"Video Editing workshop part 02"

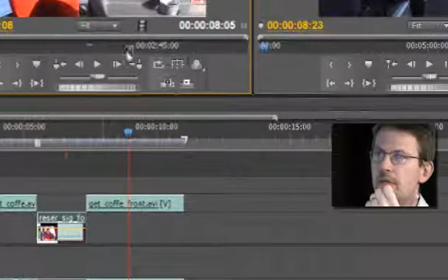0s
Okay, she is doing the same thing over here, so we can take any piece here.
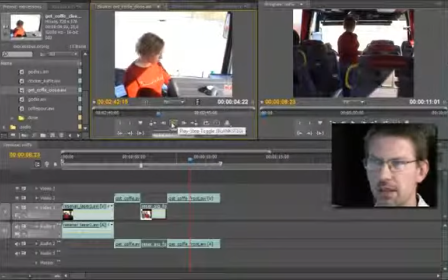10s
Let's start there, and this can easily get very boring, so we just use just a few seconds so the audience get the point.
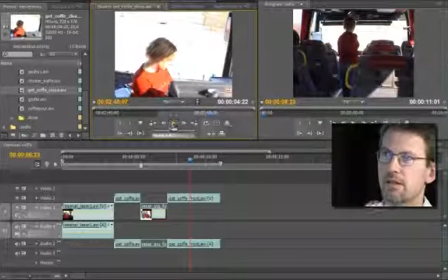20s
Okay, she's looking, and that's it. We don't need anything more, maybe a little bit shorter even. And we take that down on the timeline. And that one is done.
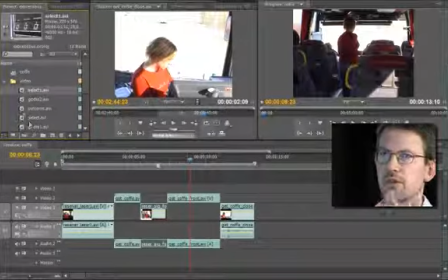39s
Okay, what is she choosing from then? I had some images of candy here,
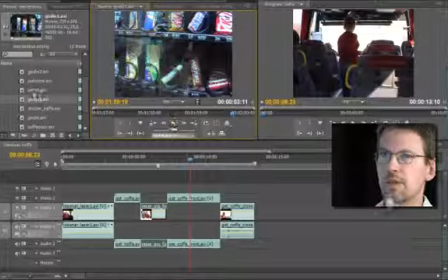50s
but actually I'm not going to use that because it seems very strange that we are looking at candy and then she gets coffee. That's not really logical, right?
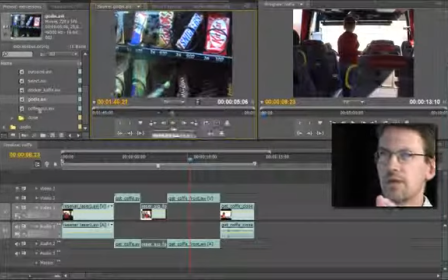62s
So even if these shots are looking good and tasty, we skip that because we just want her to have coffee. And there's another shot with lots of shots of candy. 3 shots of different candies. Okay.
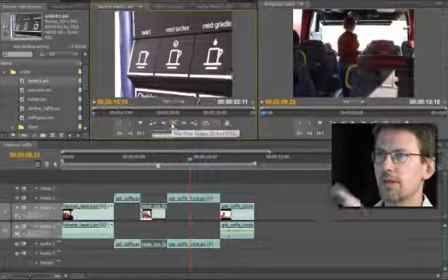83s
And I also have 2 different shots of choosing coffee, as you see here. And we have this one,
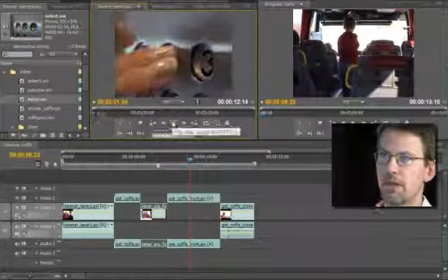95s
we have this one, where she enters numbers, but that one is for the
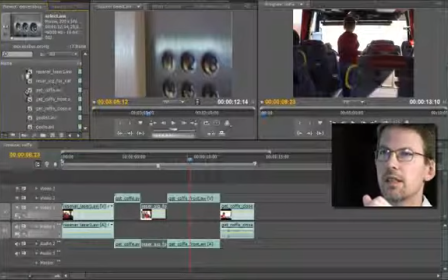104s
candy, the goodies. So we don't need that one.
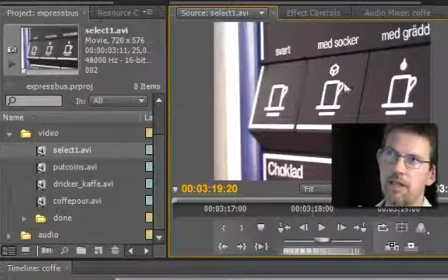117s
We need this one. And here you can actually see the coffee mugs, so it's easy for the audience to understand what happens.
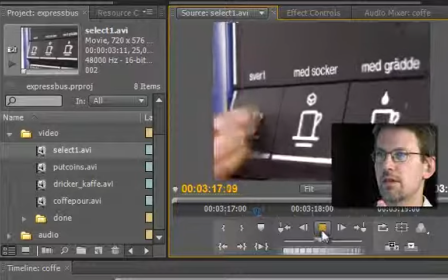125s
Let's play this and see what it looks like. Okay.
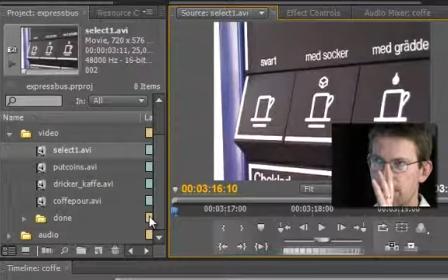131s
We need some time here for the audience to understand and actually see that, okay, there are some coffee mugs and so on.
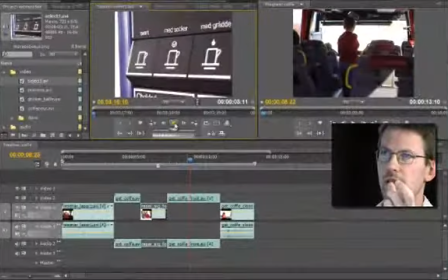139s
So a few seconds just to make them understand that. Okay, then you get it. And then we see her finger selecting. And that's it. We can tighten it a little bit. She presses and then end.
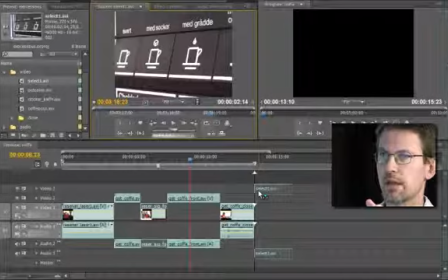159s
And this is a close-up, so we can have that one on video 3.
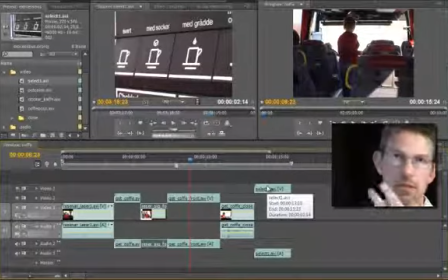165s
And actually, we want to show that she's paying for this. And well, let's say that she make her choice first, and then we let her pay.
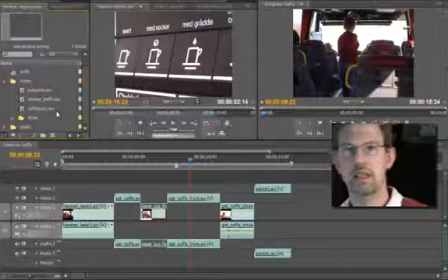179s
And as you see, this is a very good example of how flexible storytelling is in movie,
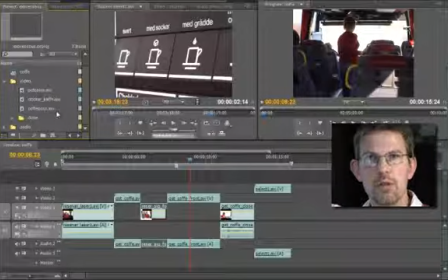187s
because we can choose here to have her pay before she selects, or the vice versa, by just changing the shots.
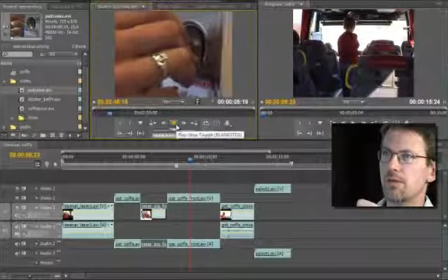200s
Here is a sequence, a shot with a hand putting in the coins. I'm not really sure it's her hand. We had the 2 female actors actually, but that doesn't matter.
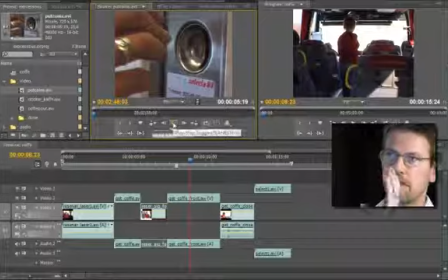215s
And this can be very short. We just need this. The audience can see what happens here in just 1 or 2 seconds. So it can be very short.
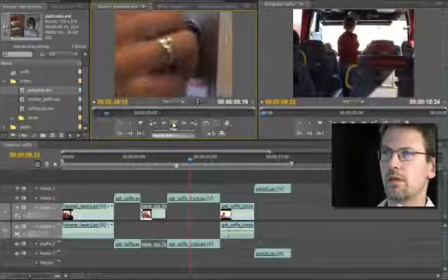And we don't need to show 2 coins. It's okay with 1.
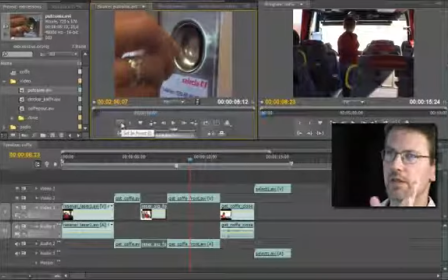241s
It's a little bit slow at the start there, so I take the second one, so it's a little bit snappier. Like that.